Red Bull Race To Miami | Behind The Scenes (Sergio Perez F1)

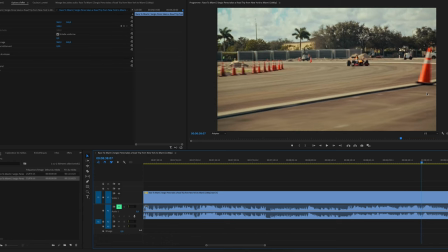With the plot, the camera car is going on the opposite way of the Formula 1 and the plot, well,
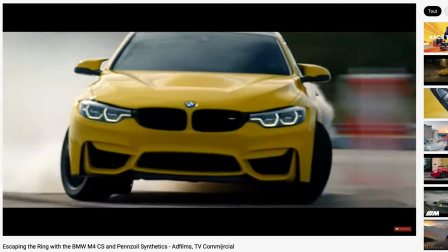of course, standing here for a reason to add this effects and then to the right again.
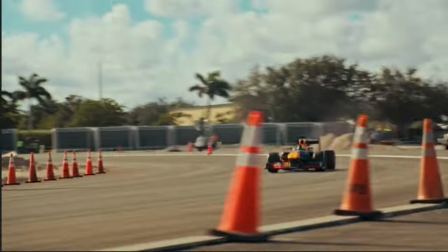So yeah, very nice transition by the editor or storyboarded.
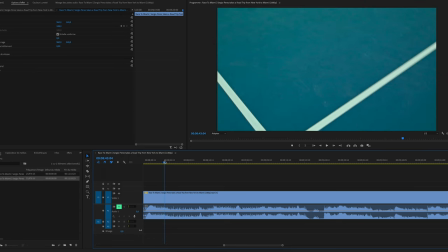And something very graphic, we saw lines just after and then other lines, all the codes of action sport.
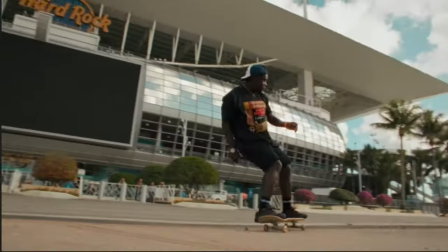And then just after we see, I think it's Ashwoodwear and then just after Jamie Foy,
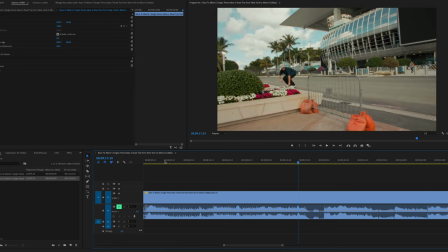you can see the car passing again on the background. Loved it.
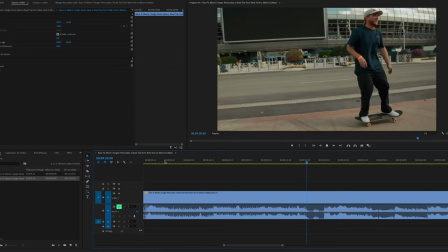By the way, shout out to Jamie Foy, just one time purple.
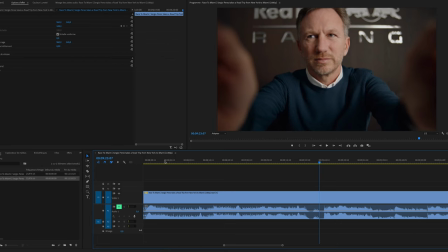And then again, something very straight with tripods, very quiet for the boss to impose respect.
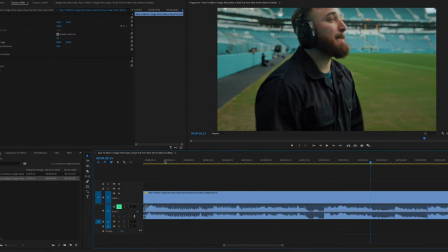All screens are green screen or black screen post-produced.
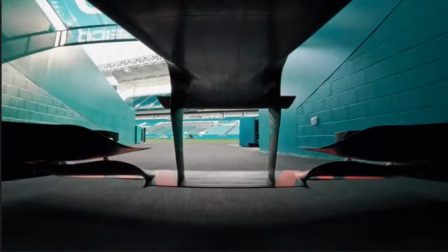Of course, the worker on the grass. Cool one by the way. See that here.
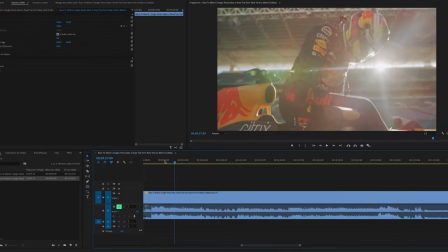And then, keep your attention on the on the horizon.
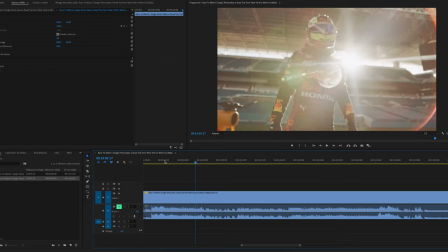For example, when you will see the boss, tripod, you know, military type of things.
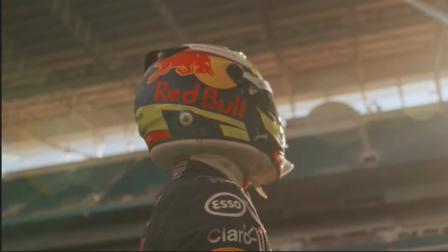And just after, they shoot that way. For example, as you can see, there is no reason at all.
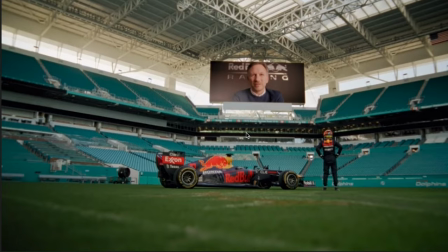It's tilted as fuck. And then just after, very straight, tripod. So yeah, that's it. So I hope you enjoyed this video and sorry about my fucking French accent. You know, I'm working hard on it. So, yeah, please comment below, subscribe, push the thumb up button, please. Subscribe to our Instagram account as well. And yeah, please tell me what you want for the next video, what we can improve or if we can go deeper or not. And yeah, please comment below and let's keep in touch. Bye bye, Emacs.